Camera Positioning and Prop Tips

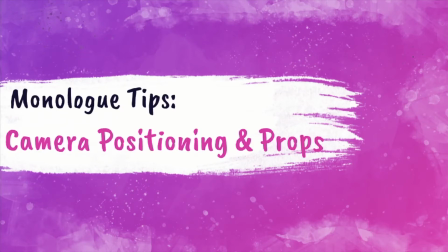Welcome back to Monologue Tips. Today we're going to be talking about camera positioning and props.
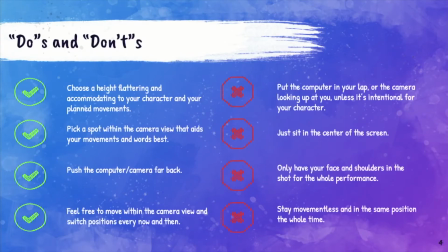Section 1, Camera Positioning. The do's and don'ts of camera positioning. Your first step is you're going to choose a height that is flattering and accommodating to your character and planned movements. What I mean by this is how high your camera is up on whatever surface it's on.
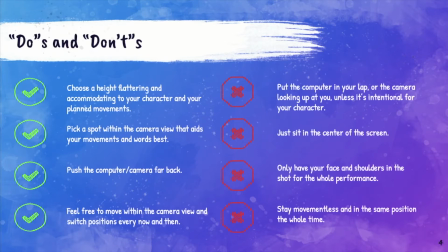So you want to make sure that whatever angle it's at, whatever height that it's at, is getting every part of your body you need in the camera shot. In the examples I'm going to show later, I have already chosen the height that I wanted at that's going to give me the best view.
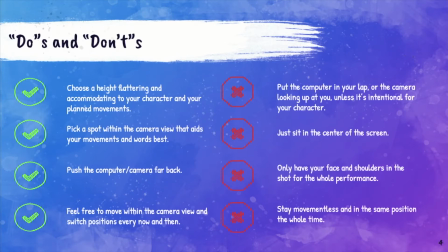Pick a spot within the camera view that aids your movements and words best. You want to make sure that every part of your body that needs to move and the space it needs to move in can be seen within this camera view without you having to quickly adjust it by accident,
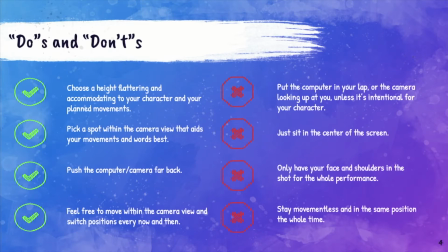You're also going to push the computer far back from you. That's going to give you the most playing space within the screen. The farther back it is, the more space you have to move that the camera will catch it. Lastly, feel free to move within the camera view and switch positions every now and then.
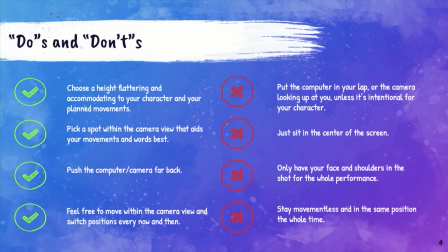You want to move a lot. You don't want to look too static. Otherwise, it's not going to look like you're acting. It's just going to look like you're kind of reciting lines. Some don'ts. Don't just put the computer in your lap or the camera looking at you unless it's intentional for your character, in which we've probably already talked about that.
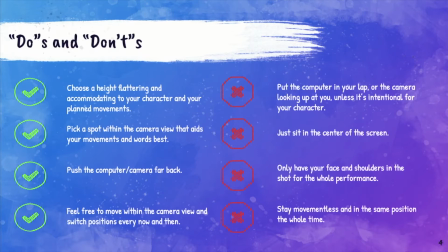Don't just sit in the center of the screen for the whole time. You're going to want to move a lot. You want to pick a spot that aids your movements best. And if that's the center of the screen, that's great, but it should be intentional. Don't only have your face and shoulders in the shot for the whole performance. If we can't see your arms, we're not going to see them moving.
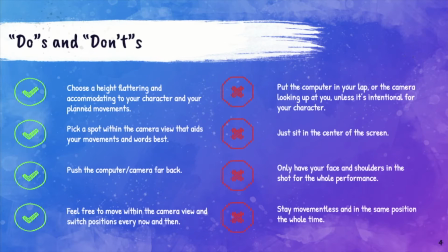And odds are you're using your arms to help tell the story a lot. You don't just have dead fish arms. They're moving. We need to be able to see them, not just your face. Lastly, don't stay movementless in the same position the whole time.
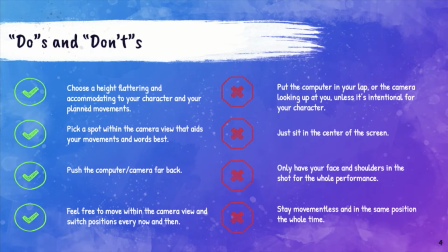That's not going to help tell your story. One of the things you've learned about in drama class is that your voice and your body and your imagination are there to tell the story. You can't cancel your body. So make sure that you're moving and changing positions as it helps you.
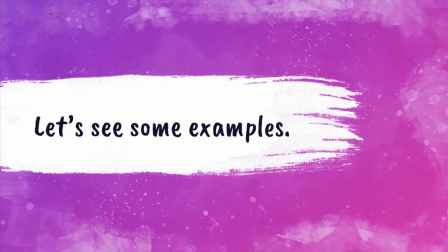Let's see some examples. Camera angle number 1. You're going to want to put your computer or your phone or whatever you're recording with on an even surface so that it's level with you.
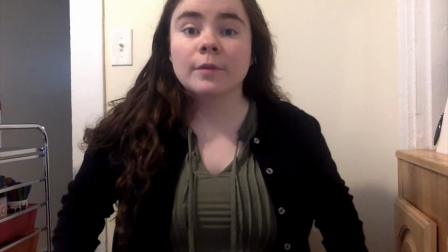Then you're going to back yourself up so that we see the top of your head all the way down to your torso.
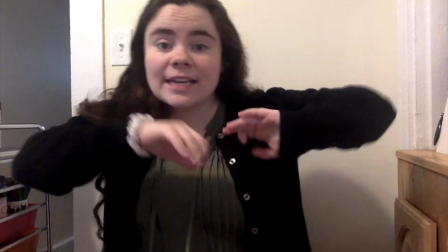That way, whatever you're doing, we can see it in the shot. And then I'm centered in it, right?
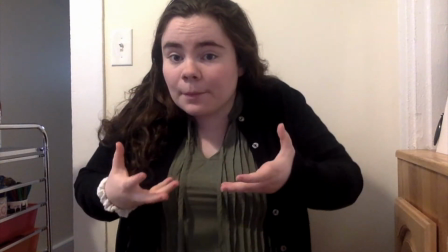So if I'm moving my hands, you can see it. If I'm picking up a prop, you can see it where I'm holding it.
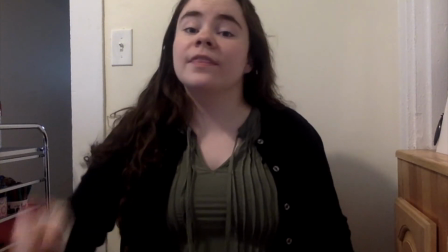You get the full view. Easy one. This is the one that most of you guys I'm going to recommend using. We're calling this the full body, which I'm going to recommend to about half of you who are doing very physical things.
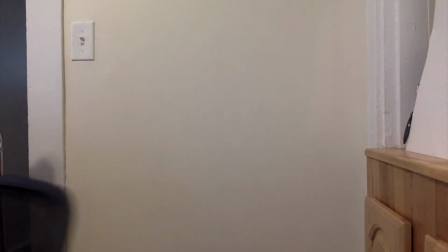So you're going to want to move stuff out of your area. For me, I'm moving my chair. And then you're going to position the camera back a little bit further
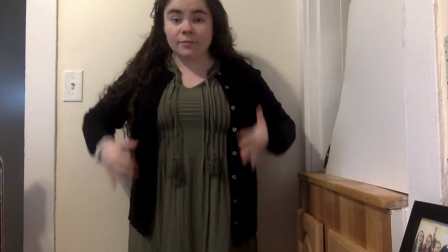so that when I'm in the shot, you're seeing almost all of me no matter what I'm doing, where I go, you can see me moving. Next, we're going to talk about positions in the screen. For most of you, I'm going to recommend that you're center.
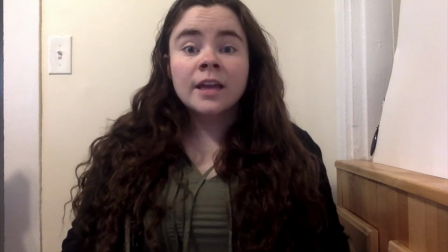Here I am, center in the screen, this way and this way. That way, no matter what I do, you have a chance of seeing me here still, right?
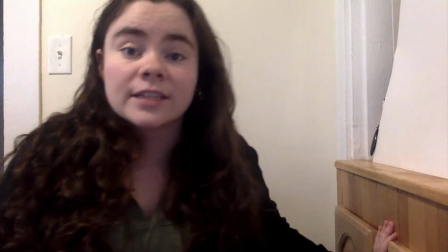Then there's also some where you might want to be off to the side. That's for people who might be showing other things.
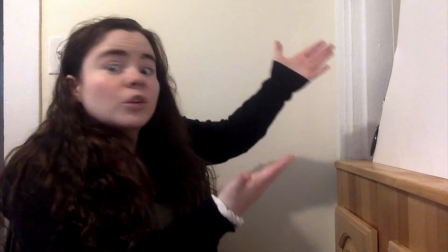So if you're showing the squirrels or the window and you want to highlight that, you're going to put yourself to the side.
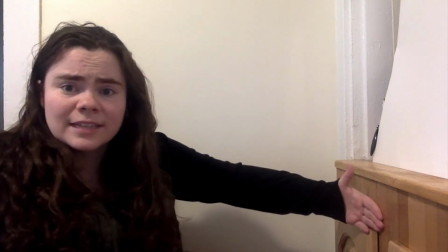Or if you're using stuffed animals and you kind of want those on a stage, it's good to put you to the side of the camera so we can see this going on.
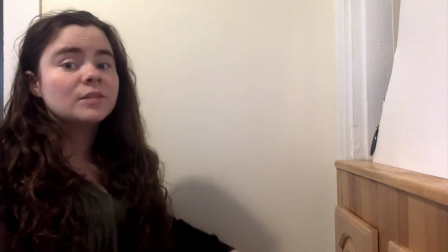But you got to practice to make sure you're still in the shot. Then there's some of you who might go below, which is similar to that one in that we're highlighting something above.
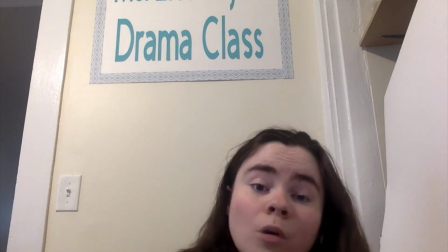So if I want to highlight my sign up here, I'm going to put myself below the camera. What's important about this angle, though, is it deletes the lower half of your body and your arms.
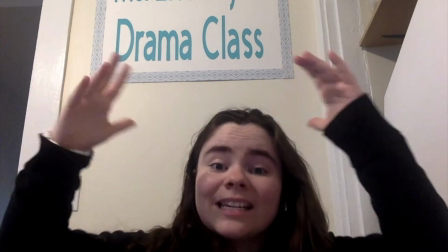So I'm doing a lot of arm movements right now. You can't see them. So if I'm going to do these things, I need to exaggerate them and put them up here for you to be able to see what I'm doing.